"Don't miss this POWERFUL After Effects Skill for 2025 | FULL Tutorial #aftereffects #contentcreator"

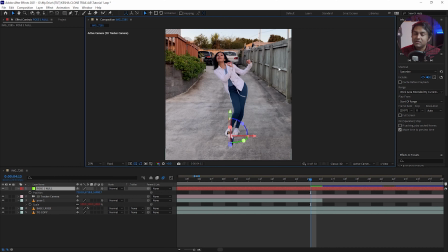All right, so now for what is probably the most tedious part of this tutorial, and that's to make this little Kesha match this big Kesha. We need to ensure that we do 2 things to make our lives easier.
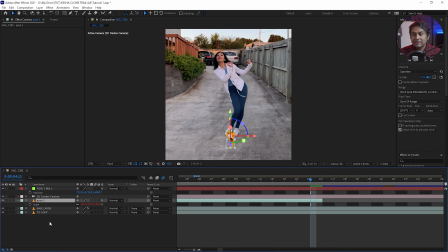1, make sure that you've added that extra frame. Remember we did that earlier. And 2, I'm going to set the transparency of pose 1 to 50%. So I'm going to hit T to get opacity, or you can just use the drop down and open up transform. But I like to use keyboard shortcuts. And we're going to set that transparency to 50. This makes lining things up a bit easier.
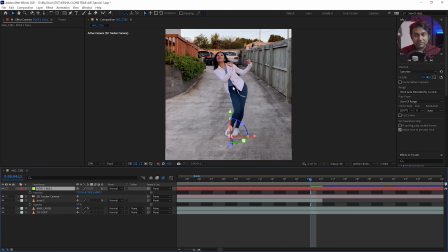Okay, so the goal is to get little Kesha in the middle of big Kesha and then scale up from there to match big Kesha. So we're going to move that up. Now, a bit of a warning. We've got X, Y, and Z coordinates because remember, this is a 3D object.
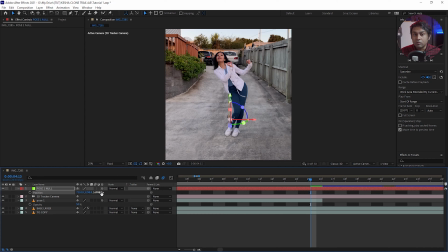Do not touch the Z coordinate. We don't want to move it back and forth because that's what the Z direction is. We only care about up and down. So once it's here, I'm going to switch to scale by hitting S, and I'm going to make it bigger.
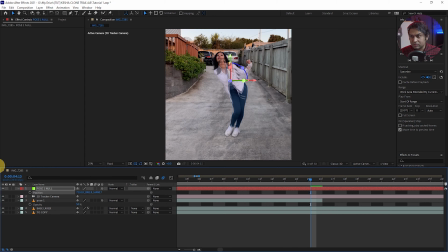And like I said, the aim of the game is to get it center and then continue to scale it up. And this will take you trial and error to get it right. But eventually you'll get good at it.
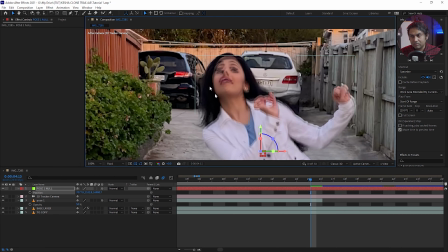And now we're going to zoom in, and what we're going to try and do is alternate between the top here and her shoes just to make sure that it's all aligned.
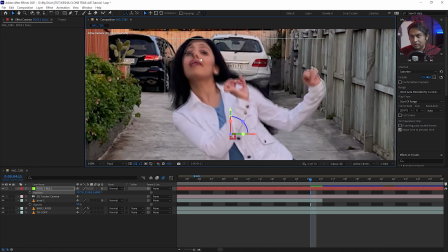So we can see that the shoes are a little bit higher, but the eyes are a little bit lower, which means all we need to do for now is just scale it up a bit more. See that? It becomes sharper when we get into alignment. So let's go down.
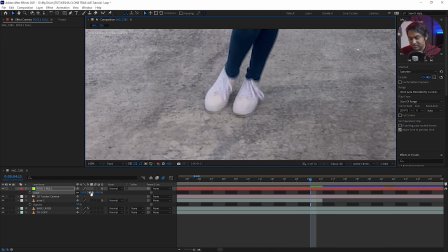So the shoes are a little bit off, so let me see if I can fix that.
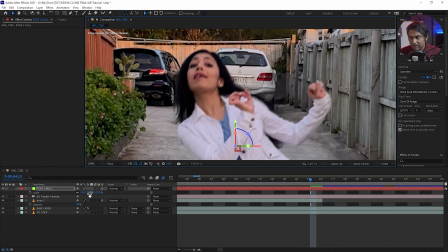All right, so now the eyes are a little bit off.
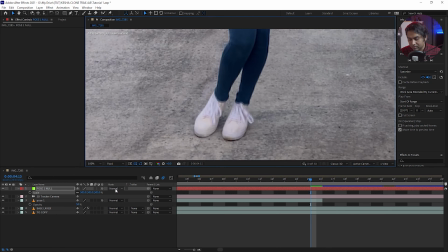It's starting to look really good.
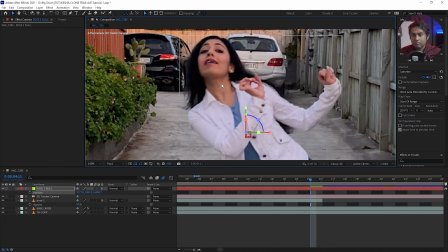Now, ideally, you want to get everything perfect, but if there's anything to give a little bit more priority to,
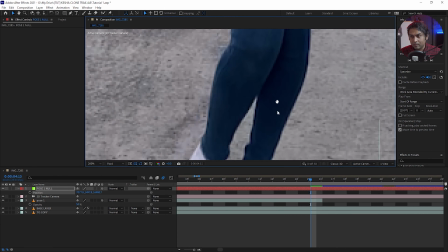it's the eyes, because that's what our brain will naturally follow anyway. But I'm still going to try and get it as close to perfect as I can.
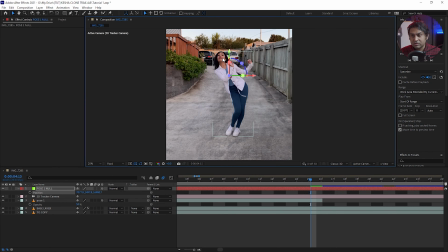And this is looking pretty good now. So the shoes are good and the face is good as well. Now remember to set our pose one's transparency back to 100. So let's play that back and see if it lines up really well.
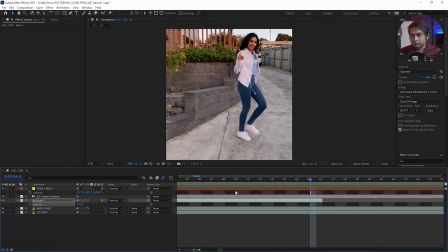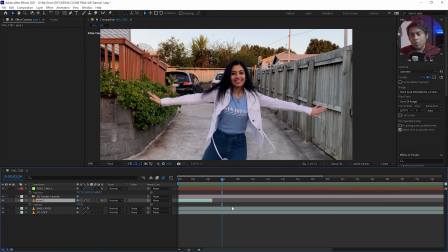Boom. So that's looking pretty good to me. I'm going to do one other thing to give it a bit of realism, and that's to add some motion blur.
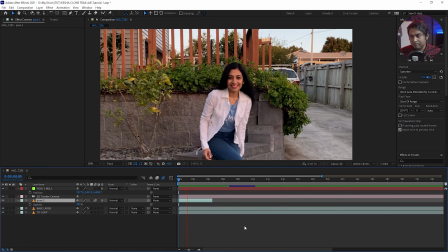We can tick this square over here, and what that means is it gives it a bit of blur matching the camera's movements, and then boom.
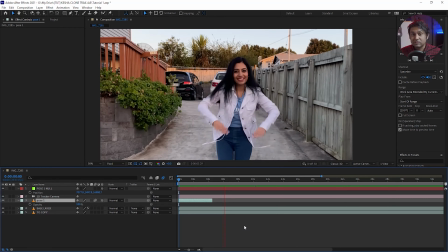That's looking pretty good to me.
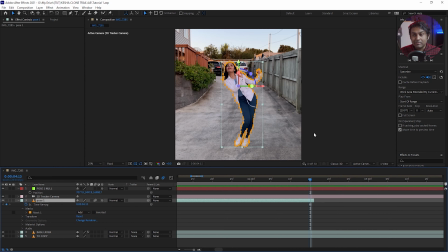Now, it isn't always going to be easy to get this alignment going, and after a lot of trial and error, I figured out why. When this was filmed, I don't think the camera had a lot of left and right panning or rotation. It always stayed looking straight front, and all the camera person did was move sideways, left and right.
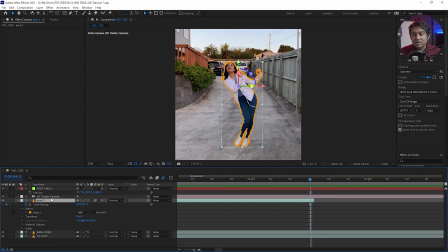But sometimes you're going to have a bit of rotation. And what that means is sometimes when you create one of these poses, it's going to be rotated slightly off. So if you're finding that you're using scale and position and it's not aligning, then start adding some rotations, some X, Y, and Z rotations to see if that helps.
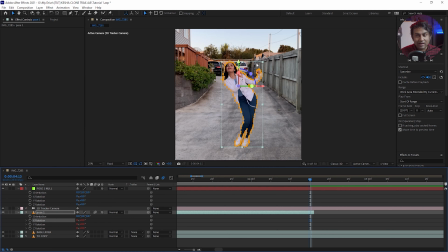And the easiest way to tell that you're going to have an easy time is to actually look at this bounding box. So this bounding box is actually planar to the camera. I'm not sure if this is the right technical term, but basically, is it flat without any rotations?
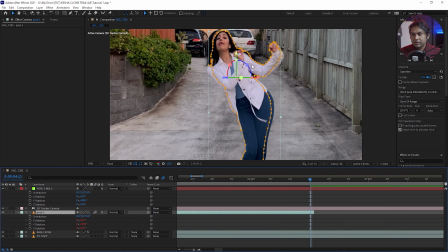You'll know it has rotations if it looks something like this. We can tell by the bounding box that it's actually rotated.
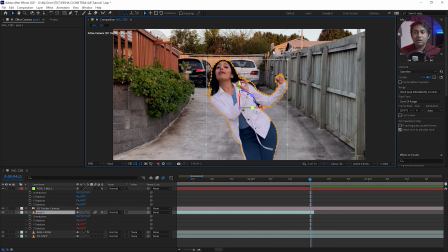And the best way to tell that it's planar is if we make sure that this line is parallel to the top and this line over here is parallel to the side.
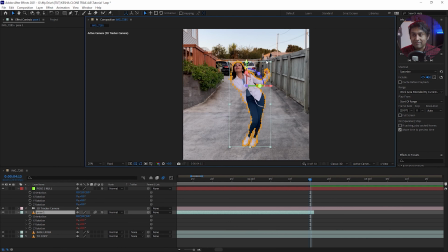So if you're having trouble, just rotate it around until it looks planar.